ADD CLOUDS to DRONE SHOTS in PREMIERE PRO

If you've ever filmed some drone footage thinking it's going to look absolutely amazing just to get back to your workstation and realise that it looks like your drone's only about 10 feet off the floor, then hopefully this quick Premiere Pro tutorial can give you a nice little trick to improve just how epic that footage can look. Hi guys and welcome back to Editor's Life, and today we're going to be looking at introducing some fake clouds into drone footage to make it look more interesting and to make the footage look a lot higher.
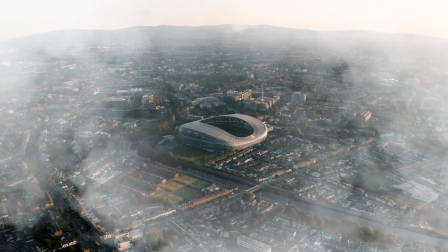0:27 And we're also going to look at parting the clouds in an attempt to reveal the focal part of the shot.
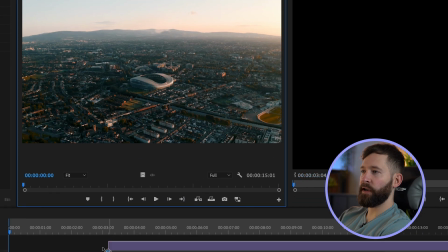0:32 First we need to add our footage to the timeline, so I'm going to drag it into the composition and then I'm going to scale it to fit.
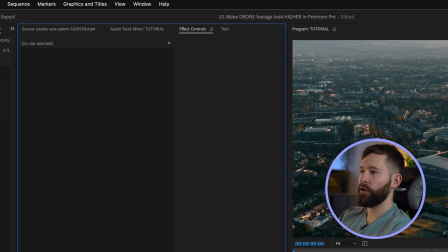0:38 So I'm going to go to effects controls and we're going to scale it to about 50%.
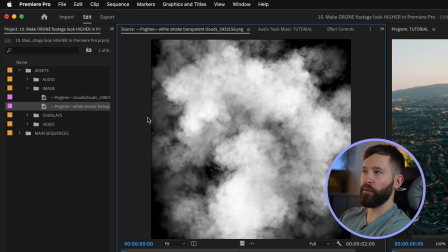0:43 Next I'm going to drag in some clouds, and for these I just found some free ones on Google. You can just search clouds PNG, there's loads you can use.
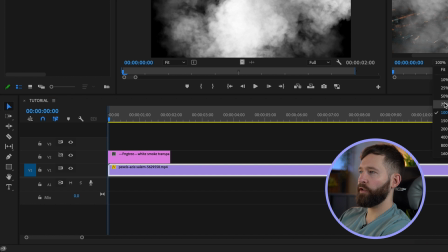0:50 And we're just going to scale them up a little bit,
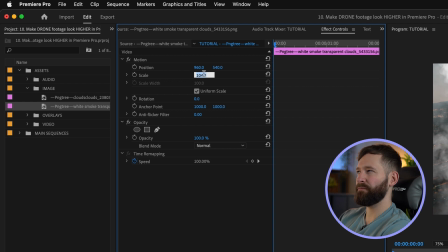0:53 so I'm going to scale them just above 100% to about 108, and then we're going to change the blending mode to screen. So because there's no motion tracking or 3D cameras inside Premiere Pro like you get in After Effects, we're going to have to animate these clouds and we're going to have to eyeball what looks right in relation to the video clip's movement.
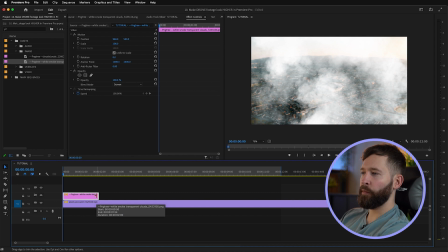1:10 This whole video tutorial is about compositing these properly into shot and to make them look as realistic as possible, so make sure you watch all the way through, as there might be one or two little tips throughout that relates more to your footage.
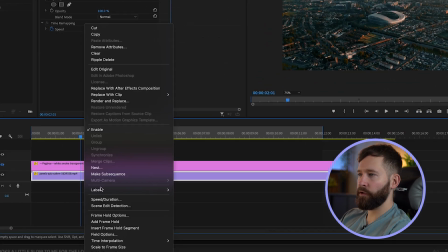1:20 So this clip looks a little bit slow to me at the moment, so I'm just going to right click and speed it up to about 250%.
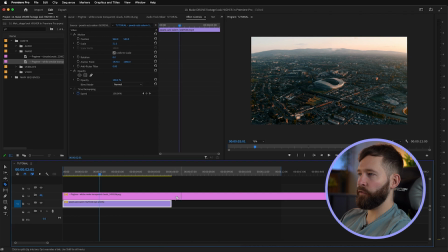1:26 And then we'll use the first 6 seconds. So since the camera's moving forward here, we'd essentially be getting closer to the clouds, so the best option is to simply scale them up.
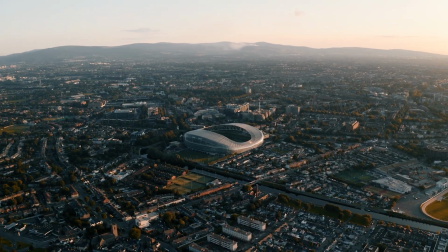1:35 For this shot, because we're getting twice as close to the stadium as the starting point, I'm gonna double the size of the clouds.
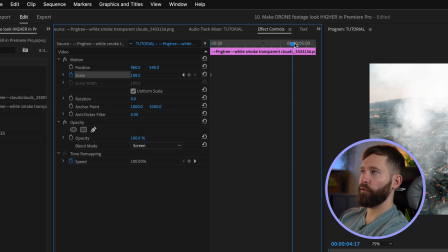1:40 So we're gonna start at about 108%. We'll go towards the end and just make that about 220.
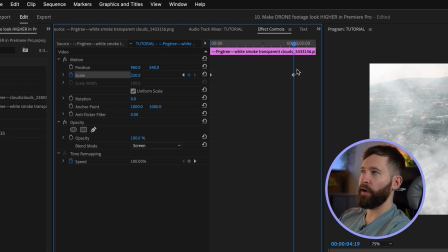1:46 And then we'll drag this keyframe right to the end of the clip. We'll take a look at how that looks. And that's looking pretty accurate in terms of scale. This is the part that's pretty important to get right, because if you scale too quickly or too slowly, it won't look like you're moving towards them.
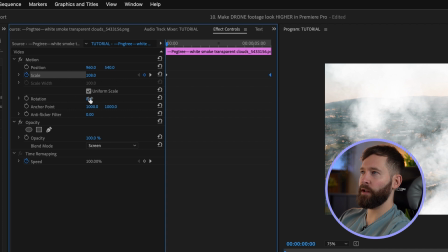2:01 But I'm just gonna add a little 2% rotation as well, because the camera doesn't move perfectly straight.
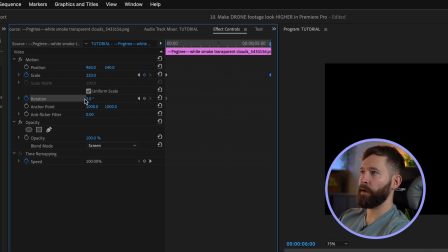2:06 So we'll start at 2%, go to the end, and we'll put it back to 0. The camera also looks like it tilts down a little bit.
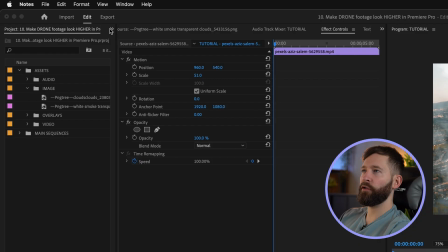2:13 So we're gonna go to our effects panel.
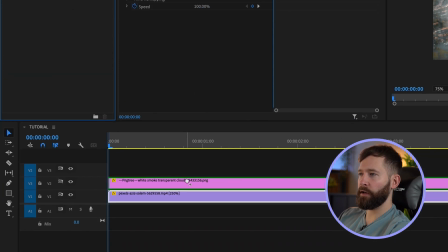2:16 We're gonna search basic 3D, drag that onto your clouds layer, and then I think we'll start at about 6% tilt, so
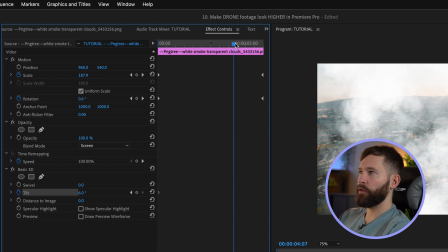2:27 start at about 6% and set a keyframe, go to the end and put that to 0,
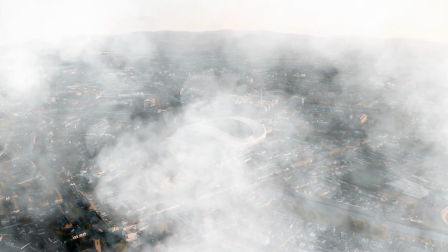2:32 and we'll see how that's looking. So in our shot, the stadium is the focal point, so what I want to do is create an opacity mask around this.
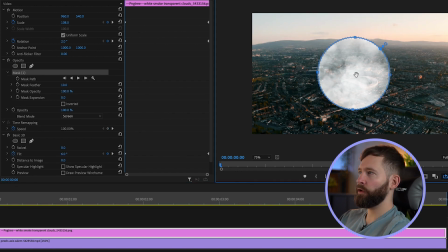2:40 So holding shift once you've clicked that circle, you'll make a perfect circle shape, and then invert it.
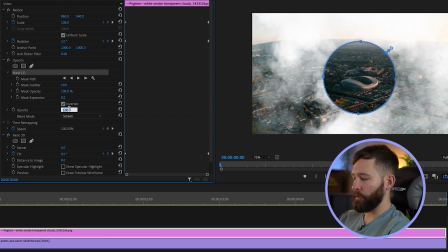2:46 We're going to tone the opacity down a little bit, so I'm going to go to about 75%.
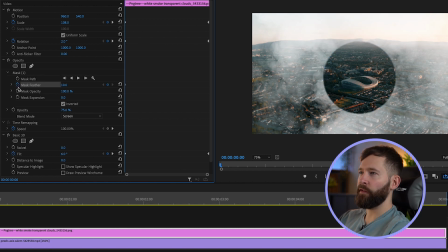2:50 And then we're going to set a keyframe for the feather and mask expansion at the beginning. I'm going to make the feather quite strong, so I'm going to go to about 270% roughly. Then we'll go right to the end of the shot and set another keyframe. And then going back to the beginning, what I want to do is obscure the stadium a little bit,
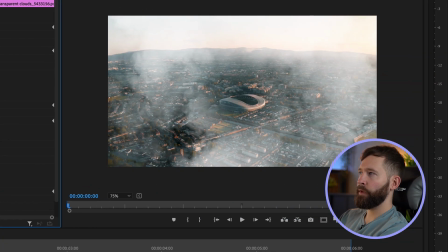3:09 so I'm going to pull the mask expansion in just to make it look like it's appearing from behind the clouds.
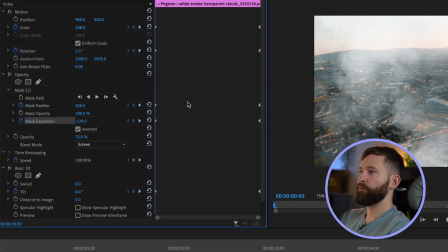3:15 And we'll also increase the feather a little bit more as well. You can tweak these to suit your footage, but it's looking a lot more realistic here. And finally, I don't know if you've ever looked out of a plane window when it's been going through clouds, but you'll notice that as you go through some thicker or thinner clouds and the sunlight hits them differently,
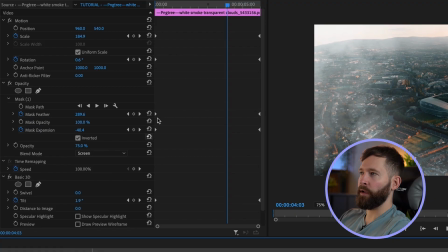3:30 you get different levels of brightness. So I'm just going to add a little bit more animation to this. So we're going to start with about a 75% opacity.
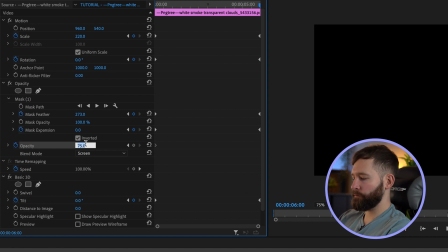3:38 We'll end on about 70. And in the middle, we'll go all the way up to 85. I think the last thing to do here is to add a little bit of contrast to these clouds, just to make the visible parts more visible.
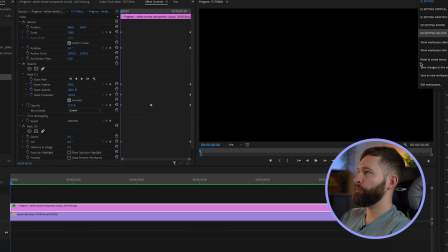3:53 So we're just going to go to our color grading options and we'll just add a curves adjustment to these.
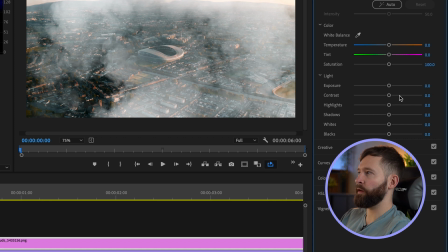4:03 And you can even add some more contrast using your basic corrections. So just add a little bit more here and then go back to editing.